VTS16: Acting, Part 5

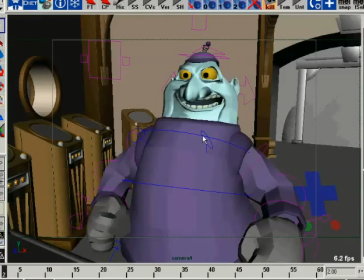(4:08)
And then he hits this pose like Space Marshal, we reverse the line, and he's really trying to put one over for the good, really impress the boss. And so what we want to try and do is continue on with that third pose,
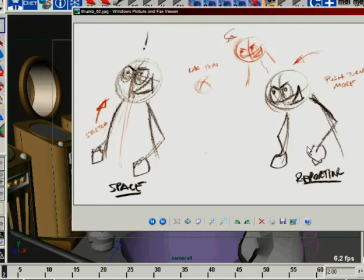(4:24)
where he kind of leans forward on that little conspiratorial, like, reporting for duty, sir.
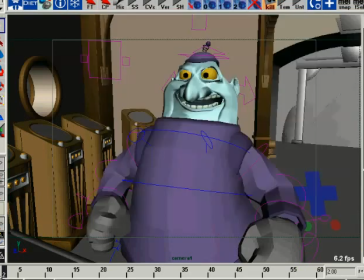(4:29)
So let's go ahead and start constructing that. Again, you'll notice I'm doing this on successive frames.
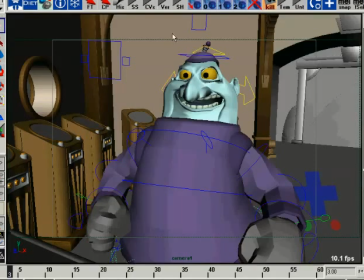(4:36)
That's because I want to try and animate along the lines of every frame is actually just another drawing. And right now I haven't spaced my drawings out.
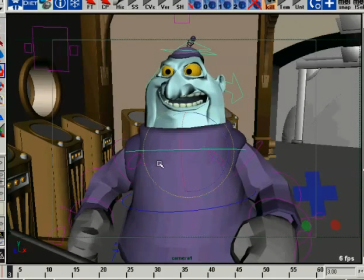(4:47)
I haven't timed them out or anything, because I just want to worry about the pose first. I'll worry about the timing a little bit later, but I really want to get this pose working. Okay, so I'm moving his head,
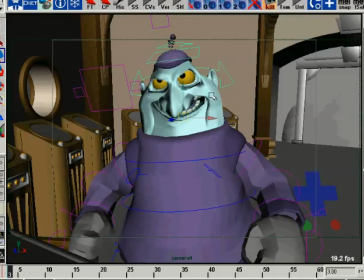(5:03)
trying to reverse this line a little bit. And we want to open up the face a little bit, kind of like lean the head forward. We'll go ahead and get the torso working too. And the eye line's a little off, but that's okay.
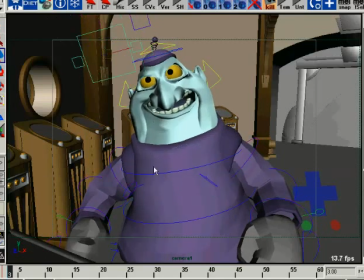(5:18)
We'll start fixing that. Rotate the head a little bit. And we are in auto key, you'll notice. That helps me kind of just test things out a little. I used to not like auto key very much, but I've grown to like it more recently because now I feel more comfortable with what I'm doing.
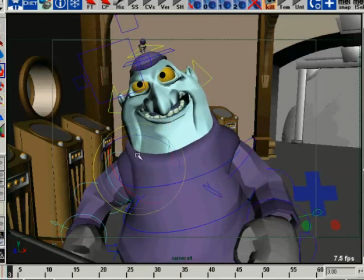(5:39)
So it doesn't bother me too much to use it. Although sometimes I do like to turn it off, just to keep things simpler. All right, and get that arm down. Get this arm back a little bit.
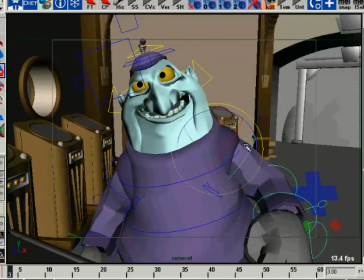(5:54)
What we're trying to do is build a pretty decent looking flow of the line right now, and still keep a lot of that attitude going. So get the head a little bit more, get the eye line just a little bit more where it was, and I can use the
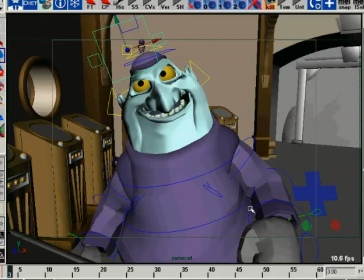(6:14)
caret keys, the period and the comma key in Maya allows you to jump between keyframes.
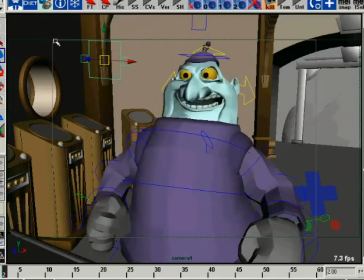(6:21)
So he's looking in this area right here, and now he's looking up,
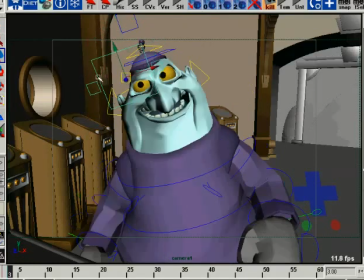(6:25)
so I want to make sure that we keep the same eye line that we had before, so it feels like he's talking to the same person,
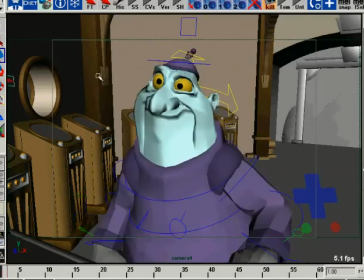(6:32)
even though he's really pushing his line reversal. So we reverse it back up that way, and here it's really conspiratorial.
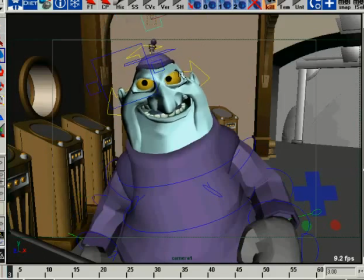(6:39)
I'll take my little puppet thing here so that I can kind of lean his head a little bit the other way. I want to compress this side of the face and open up this side of the face. It's all about squash and stretch inside the character, and I really like doing that inside the face as well.
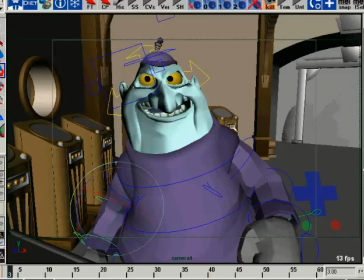(6:56)
So we dial this back. I want to get a nice flow from this arm because it's a primary open side.
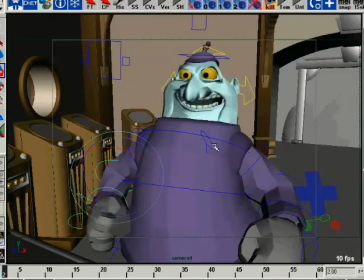(7:04)
So here we have a good flow running through the arms. We have a good line coming up through here, nice S line through the top.
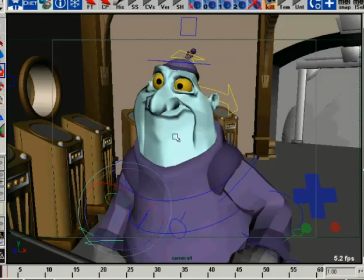(7:12)
And you'll see here this also has a nice S line to the line of action, and the arms kind of drop off.
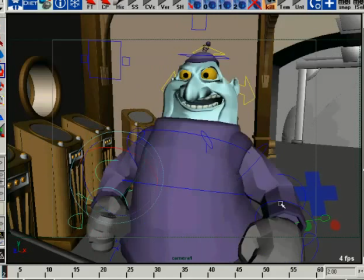(7:18)
There's not too much of a line in them, but now we start pulling your visuals, all the lines lead up to the face.
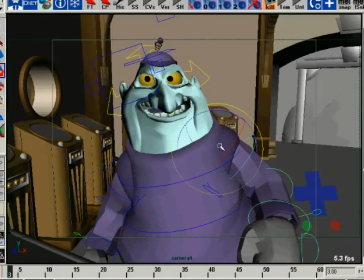(7:25)
And here I want to keep that same strong feeling going, so I want to make sure that this arm kind of catches. If it does catch your attention hanging out here, I want it to flow up into the face, okay? Because to me that's really important, to have all the flow lines working together.
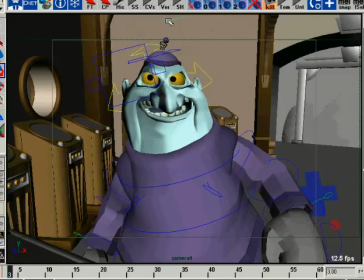(7:41)
And if you don't know what flow lines are about, I hate to sound like an advertisement,
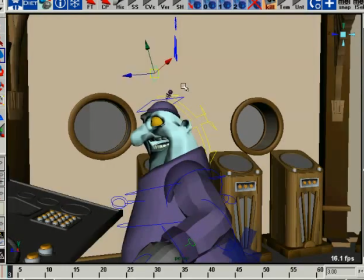(7:45)
but go ahead and pick up one of the first 2 or 3 VTSs, because we talk all about flow lines and what that stuff's all about.
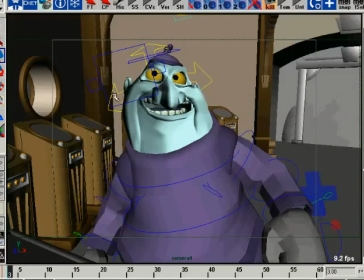(7:55)
Okay, so I want to get another nice S-curve in the body, and you'd think, wow, he's doing a lot of S-curves for a fat guy. If you can get away with it, do it. Now his head's kind of losing some of its shape there doing that, and that's okay. Another thing you like to try and do is get some some twist in the body.
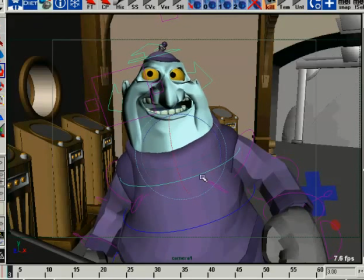(8:15)
If he's flat to the camera the whole time, it's not particularly interesting to look at. So I want to kind of build some more twist into the torso, because that adds tension and energy to the character, to make sure that he's doing, he's got a flow, he's got some weight to him.
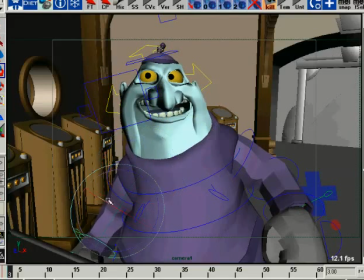(8:32)
There's something to him that's more than just, look, I'm staring straight at a camera the whole time, and that feels very dead and tends to suck the life out of things. And so I really want to be mindful of being able to do that.
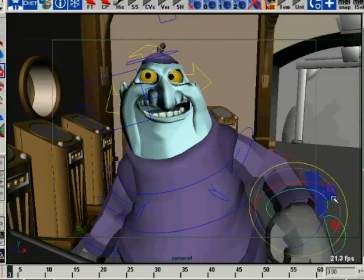(8:47)
Alright, and let's see, here's that. We're all looking pretty good, relatively pretty good there. The eye line's still a little bit off, but I can jump back. Feels like he's sort of looking in the same place, just a little high.
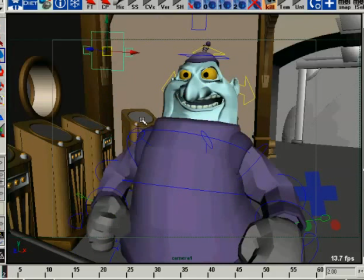(9:03)
And what he could do here is we can adjust this a bit. Going back here, okay, so he's looking up in this area, he's looking up in this area.
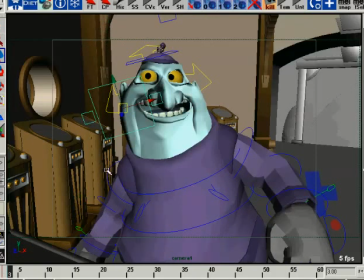(9:11)
Okay, so that sort of works. I don't like this arm, it's feeling very uncomfortable. If I were to get up and act that arm out, that wouldn't feel too good.
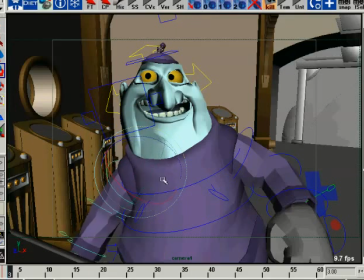(9:24)
Since I don't like this arm, I want to try and close it in. One of the things I notice a lot of times, people will say, oh, I need silhouette, so what they'll do is they'll stick the out, and it just that requires a certain level of energy that doesn't feel natural. I mean, it feels like he's trying too hard there. So I want to have the elbow bent a bit,
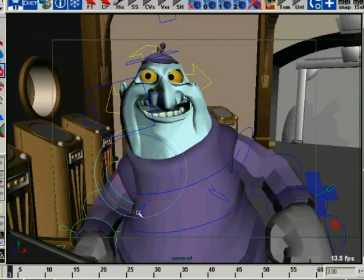(9:43)
but I also want there to be a sense of kind of a comfortableness for the character inside of his own weight. So let me go ahead and nudge this a bit so I get a nice flow there. Maybe get that shoulder up, and then take this shoulder and drop it down a bit.
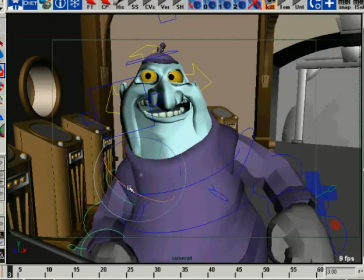(10:03)
I always like to have weight inside the pose so it looks like the character has meat on his bones, and that he has to, has to hold himself and things like that. And a lot of times that really just does depend on how you go ahead and...
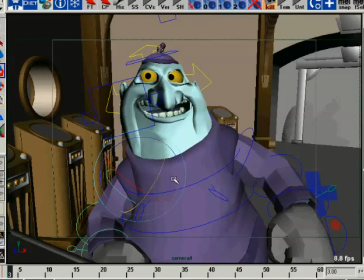(10:19)
Oh, there's my little email thing flashing up. That was enjoyable. Sorry about that. A lot of it just depends on the angle of the arms and how the shoulders are held and how the torso is held,
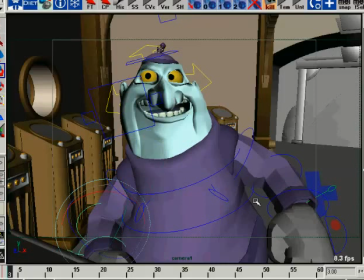(10:32)
and so I'm kind of liking that one. I don't like some of the junk in this silhouette over here, and I can maybe nudge this over to kind of clean that up some, because the silhouette on that edge right there is not too happy, but I clean that up later.
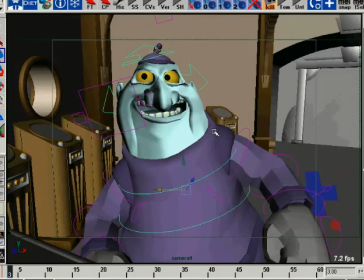(10:47)
Okay, so I got the body sort of working. If I go from that to that, it's a nice fun change. But the face is the same, and I don't want to completely change the face, but at the same time I don't want to keep this face.
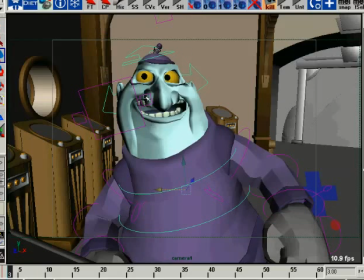(11:01)
Remember, I want to close off the right hand side and open up the left hand side. And notice that's going to be a reversal of this one right here.
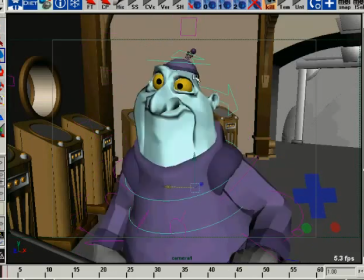(11:09)
And I tend to think that way. The closed up, if you draw lines, you'll see that I'm kind of pinching or squashing the right hand side of the face and stretching the left hand side of the face, screen left.
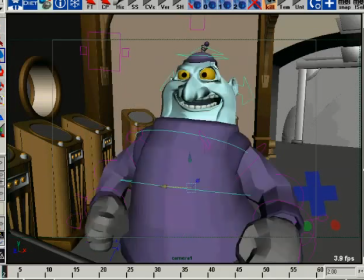(11:20)
Here I make an opposite. I kind of open up the right hand side and squash the left hand side, and I want to reverse that.
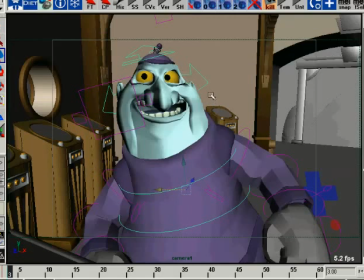(11:28)
So here I want to be able to do that again. Now I'll bring over my facial controls for this stuff
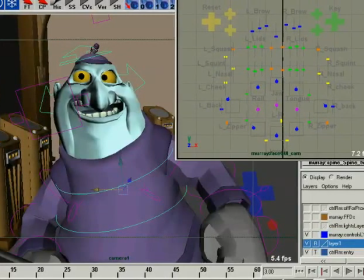(11:36)
and make that a little bit bigger and get rid of the grid thing. Oh, I suppose I can get rid of the grids by just doing that. Okay. Somebody wrote and asked me, hey, do you really spend that much time blocking in your faces? Doesn't that waste time?
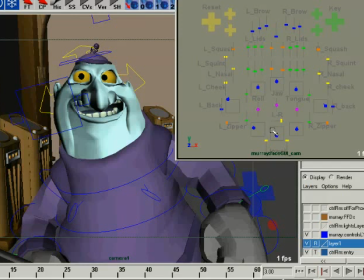(11:53)
Doesn't that, I've always been taught or always heard that you animate the face first. Whoops, got to turn this on. You animate the body first, and once the body's working, then you do the face at the very end.
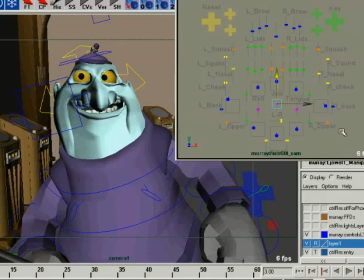(12:07)
And yeah, generally, I'm not going to clean up the face now, but I like to have, I do spend this kind of time on the face because it helps me. It just helps me see the character in that emotional moment at that time.